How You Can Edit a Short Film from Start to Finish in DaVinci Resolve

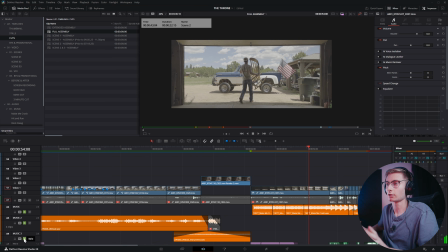So that is just a glimpse at all the sound design is doing there.
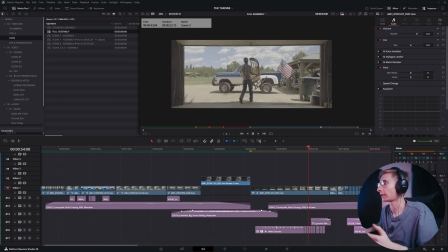And that's actually not all the sound design. That's only 3 out of 27 tracks, I think, that are in use.
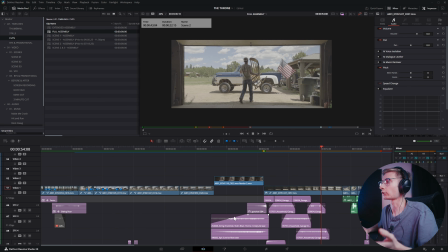Not at that particular moment, but I have quite a lot of sound effects on this timeline.
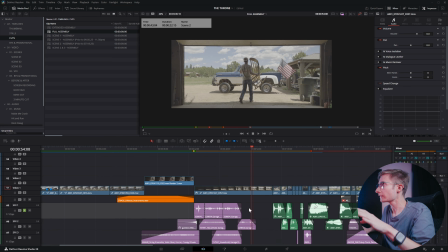The main thing you're going to see is along this timeline, there are purple sound effects and then there's green ones.
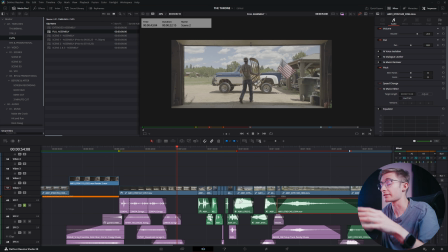Green sound effects in this timeline, the way I've organized it, those are from clips that I actually recorded.
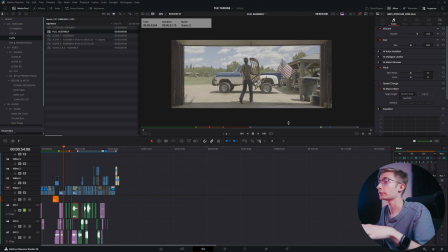And then the purple, that's everything that's added later. So if we go and we look at this timeline, you'll see there's a lot of purple.
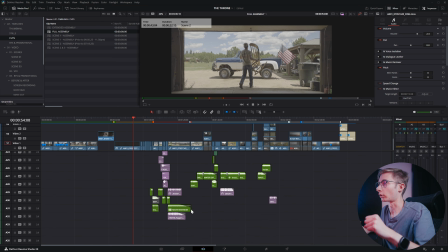And then down there, there's some more green. That's a different color green.
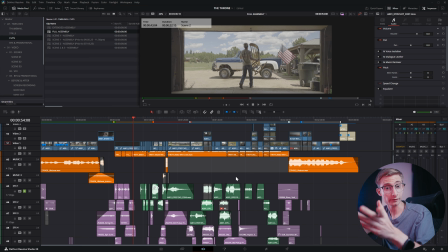That was audio that my friend Ian recorded of his truck after the fact and sent to me because we didn't remember to do that while we were there.
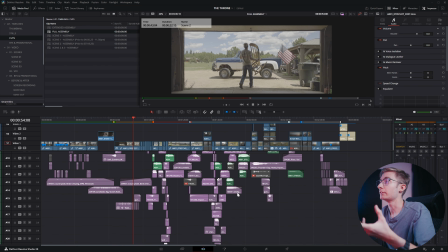That is the build out of sound design.
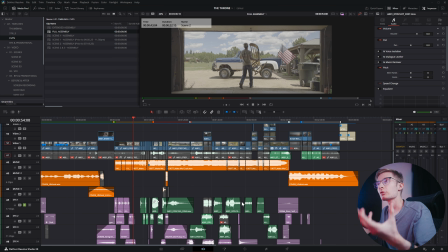And you'll see that about 70–80% of it is added later, which that comes down to the philosophy of how you're planning to record sound on set.
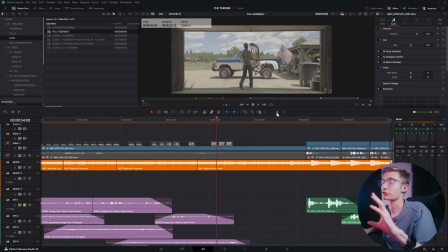So are you going to have a sound mixer? Or are you going to just do it later because it's more of a solo film like this?
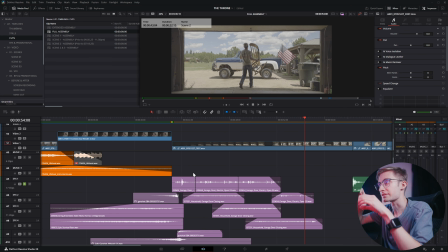But there's 2 types of sound effects. There's sound effects that exist within the context of the scene, like we have the garage door here opening, that's added in.
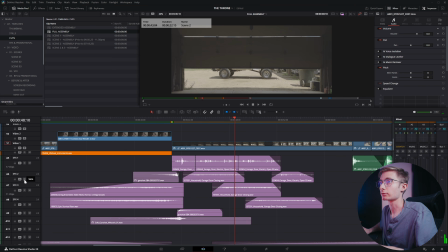But then you'll also have sounds like the gunshot in reverse and the riser, and those
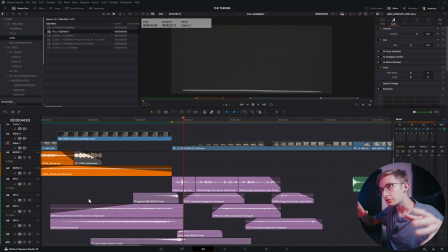are not sound effects that existed in the scene. So I believe the term for this is diegetic or non-diegetic. I'm probably butchering the pronunciation, but the diegetic sounds are existing in the context of the film, like in the world of the film.
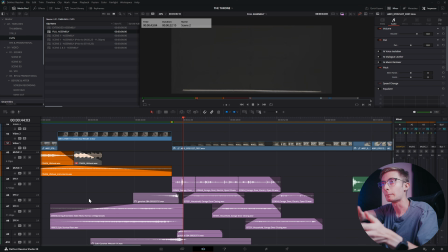The non-diegetic sound effects are sounds that do not exist in the world of the film, but exist for the purpose of advancing the story or advancing the narrative. So that's what you have with the violin riser and the gunshot, and then you have the real sound effects, but they all tie in.
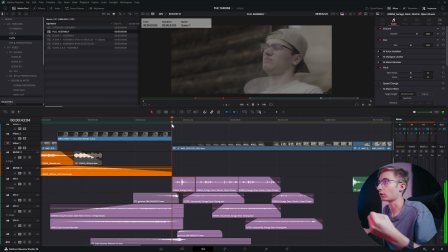So you'll see that these waveforms kind of all get to this point where they
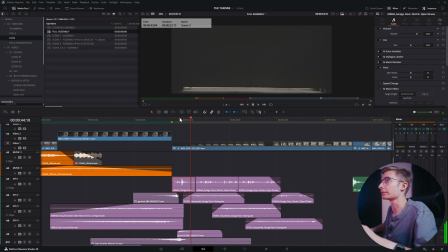converge right here around this mark. The peak of the audio is going to be right when the music starts and when the garage door starts opening.
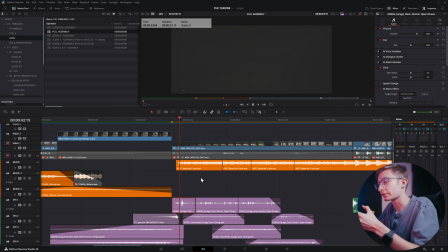So I've lined it all up in such a way that it builds up to that moment, and then you're automatically immersed into the next scene. Because technically, if we just solo this track and there is no sound,
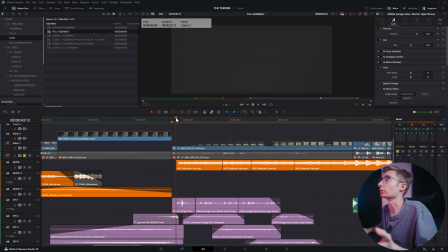it goes from a relatively bright scene to a dark scene with no detail. You need something to tie it in, unless you're intentionally trying to do that for the sake of your story. In order to make that transition less jarring, sound design really comes in handy.
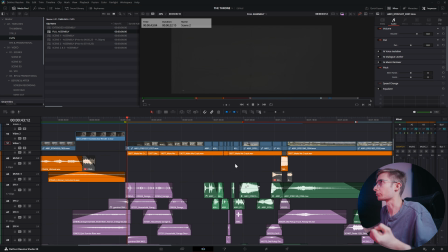And one of my other favorite sections of this film, I'll show you briefly, is the scene where Ian tears out the truck,
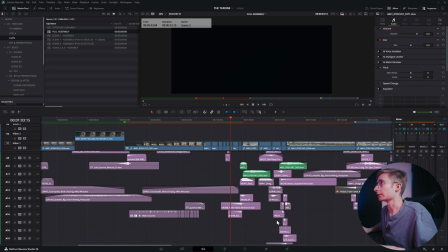and a lot of the sound is added. Especially, you'll notice this bit right here.
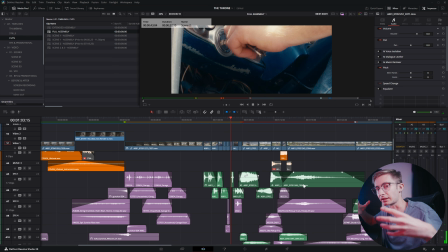There's a bunch of different sounds kind of layered and mixed on top of each other to create that just raw feeling of power from the truck and all that kind of stuff.
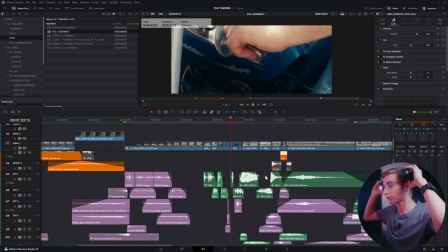So let's just give that a listen. I'm going to mute the music so that you can just hear the sound effects, and we'll add the music back in and listen again.
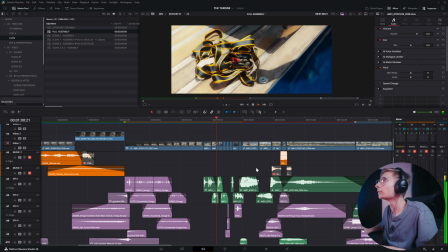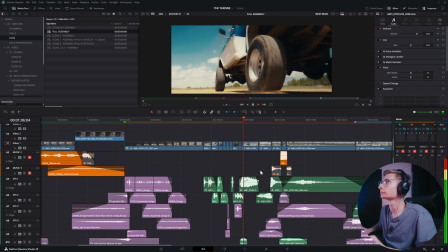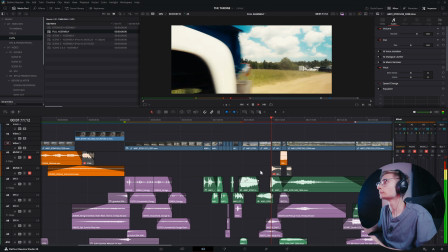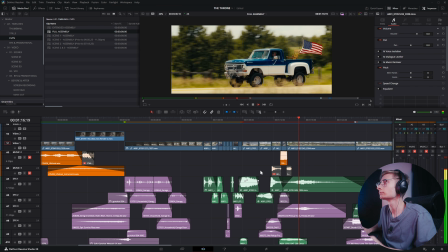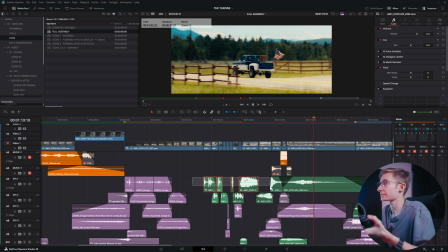So there's quite a lot of things going on in that. We have the sound that was actually recorded of the truck moving along when we were actually filming.
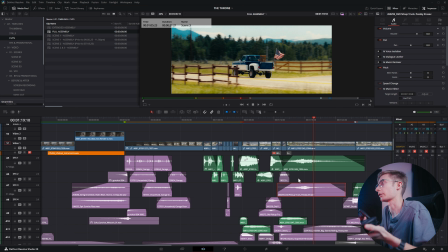And then we have added sounds of an old pickup truck passing by, car whooshing by.
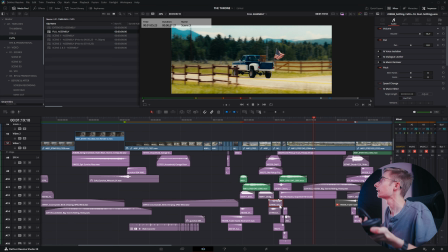We've got, I think in here I have dirt kicking up because of when he goes past.
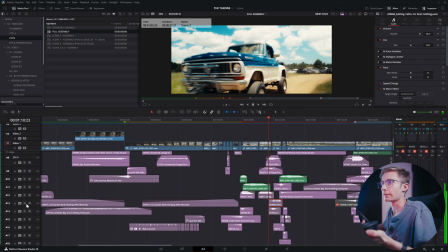I'll show you that.